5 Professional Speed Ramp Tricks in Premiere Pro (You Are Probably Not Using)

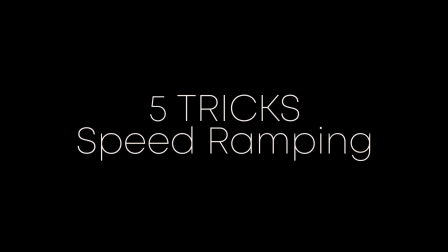[0:00]
Let me show you 5 professional speed ramp tricks you're probably not using in Premiere Pro.
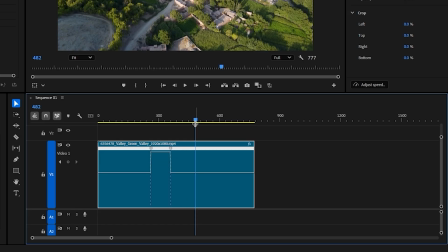[0:05]
Speed ramping makes normal footage feel powerful, dynamic, and cinematic,
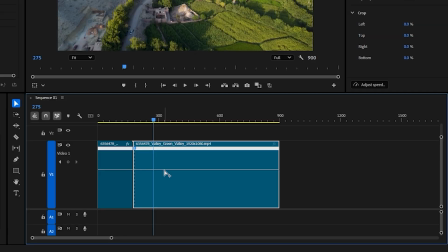[0:10]
and these 5 methods will give you much smoother, cleaner, and more modern-looking ramps than the basic version everyone already knows.
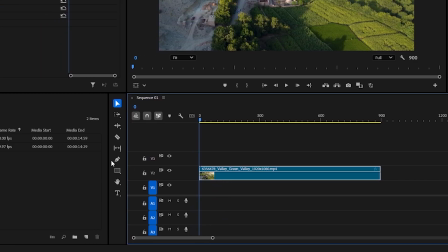[0:17]
Before we start, make sure your clip is on the timeline. Your sequence is set to 60 frames per second at least for smoother motion,
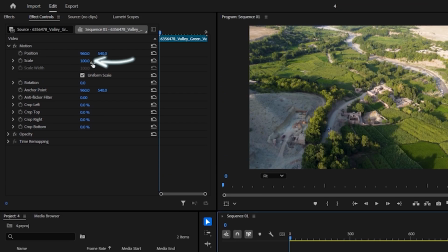[0:26]
and that you are working on the original unscaled footage for clean ramps. Trick 1.
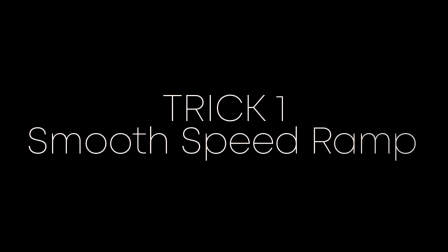[0:31]
The Smooth Speed Ramp.
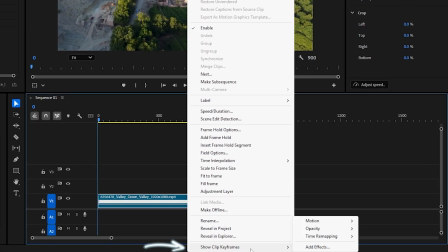[0:34]
First, right-click on your clip and hover over to Show Clip Keyframes, then go to choose Time Remapping and select Speed.
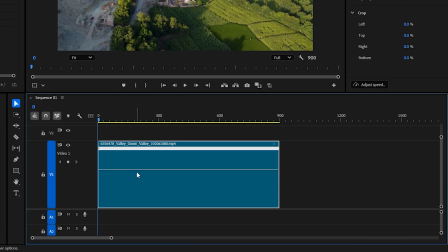[0:42]
Extend the height of your video track so you can see the speed line clearly. Move the playhead to the exact moment where you want your ramp to begin. Hold Ctrl and click the speed line to add a keyframe. Then move a bit forward and add another keyframe. Now drag the right keyframe upward to increase the speed.
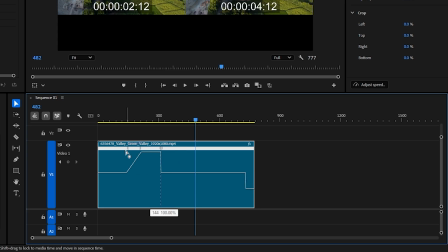[1:02]
After that, click and drag the left keyframe's handle to the left, and also the right keyframe's handle to the right,
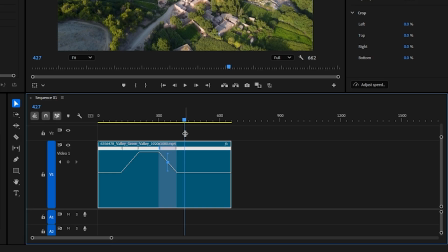[1:10]
creating a smooth speed ramp transition. This removes the harsh speed jump and replaces it with a professional,
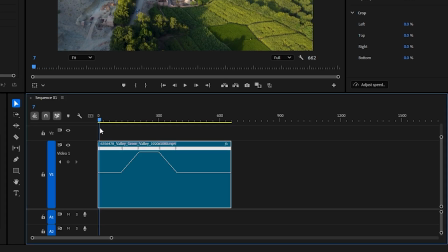[1:17]
gradual transition that feels much more natural than a basic linear ramp. If your ramp looks choppy, move back to the clip, right-click it,
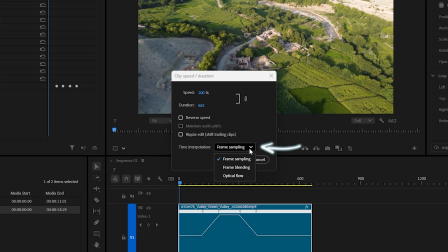[1:26]
choose Speed Duration, open Time Interpolation, and set it to Optical Flow.
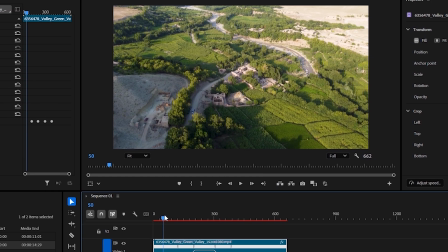[1:32]
Confirm it, and the ramp becomes buttery smooth.
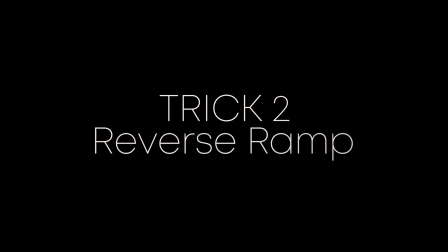[1:38]
Trick 2. Reverse Ramp for Impact.
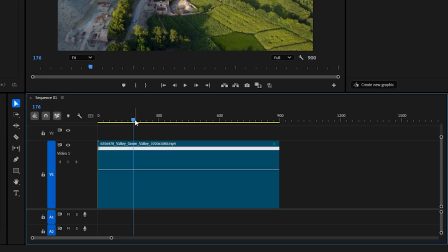[1:42]
For this next trick, move the playhead a bit before the action begins, and press C, then crop a little part of the video, just like me.
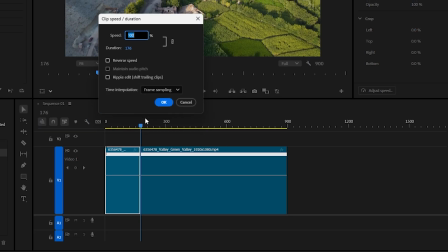[1:51]
Now right-click to open the Speed Duration window and check the Reverse Speed option.
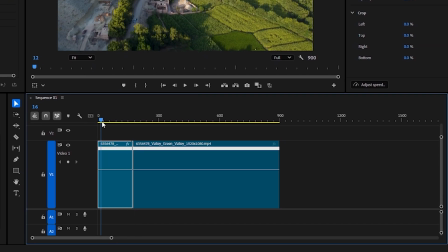[1:56]
This reverses the clip for a split second, which builds anticipation. Now, place 2 keyframes right after the reverse section and push the speed up on the second keyframe. Curve the handles just like the previous trick.
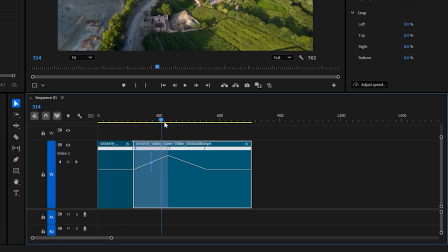[2:11]
This creates a professional reverse to forward impact ramp that adds tension and then launches the viewer forward. It's extremely cinematic when used before a transition. Trick 3.
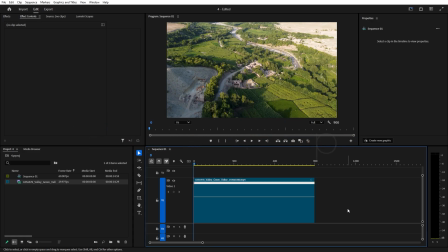[2:25]
Double ramp for high energy shots. Now for the double speed ramp. Move your playhead to the first place where you want speed.
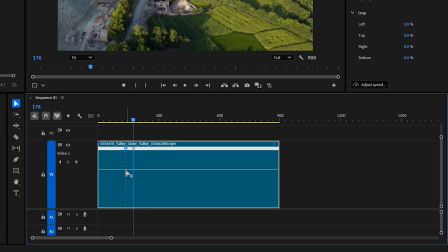[2:33]
Add 2 keyframes, increase the speed on the second one, and create a smooth curve. Then move forward in the clip and add a second pair of keyframes.
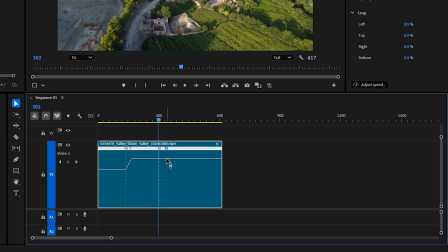[2:43]
This time, drag the second ramp even higher, making the speed increase again. When you play it back, you'll see 2 ramp moments, one for acceleration and one for the final burst. This is popular in travel edits, dance videos, and automotive B-roll because it adds rhythm to the motion rather than a single predictable ramp.
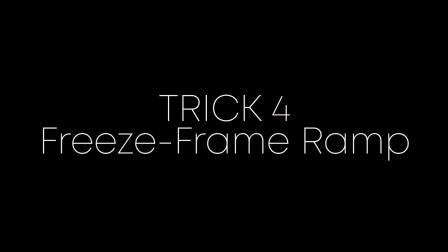[3:06]
Trick 4. The Freeze Frame Pause Ramp. Place the playhead exactly at the moment you want to freeze.
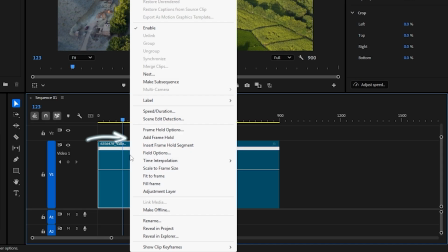[3:14]
Cut the clip. Right-click the cut section, choose Add Frame Hold, and Premiere freezes that frame.
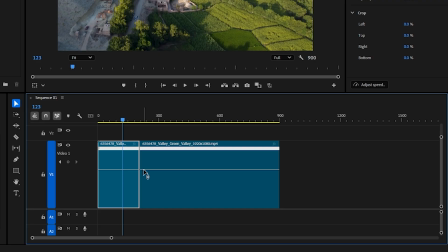[3:22]
Now extend the frozen part for 1 or 2 seconds. Add a crossfade if you want it even smoother. Then, at the end of the freeze, add 2 keyframes and ramp into a fast forward speed.
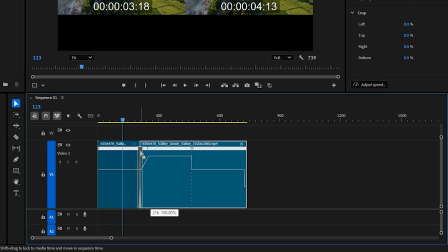[3:34]
This creates a cinematic pause. Then Speed Blast, effect you see in commercials and sports videos. It gives the viewer time to register the moment before launching into high-speed motion. Trick 5.
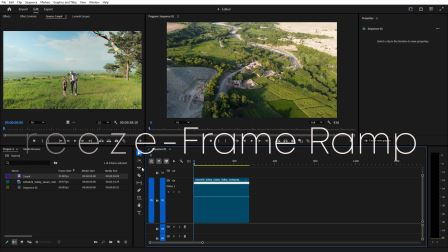[3:48]
Ramp transition into the next clip. Finally, drag another clip onto the timeline for this one.
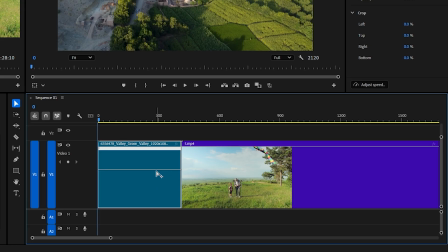[3:55]
Go to the end of your first clip and add 2 time remap keyframes, then raise the second keyframe to speed up the ending.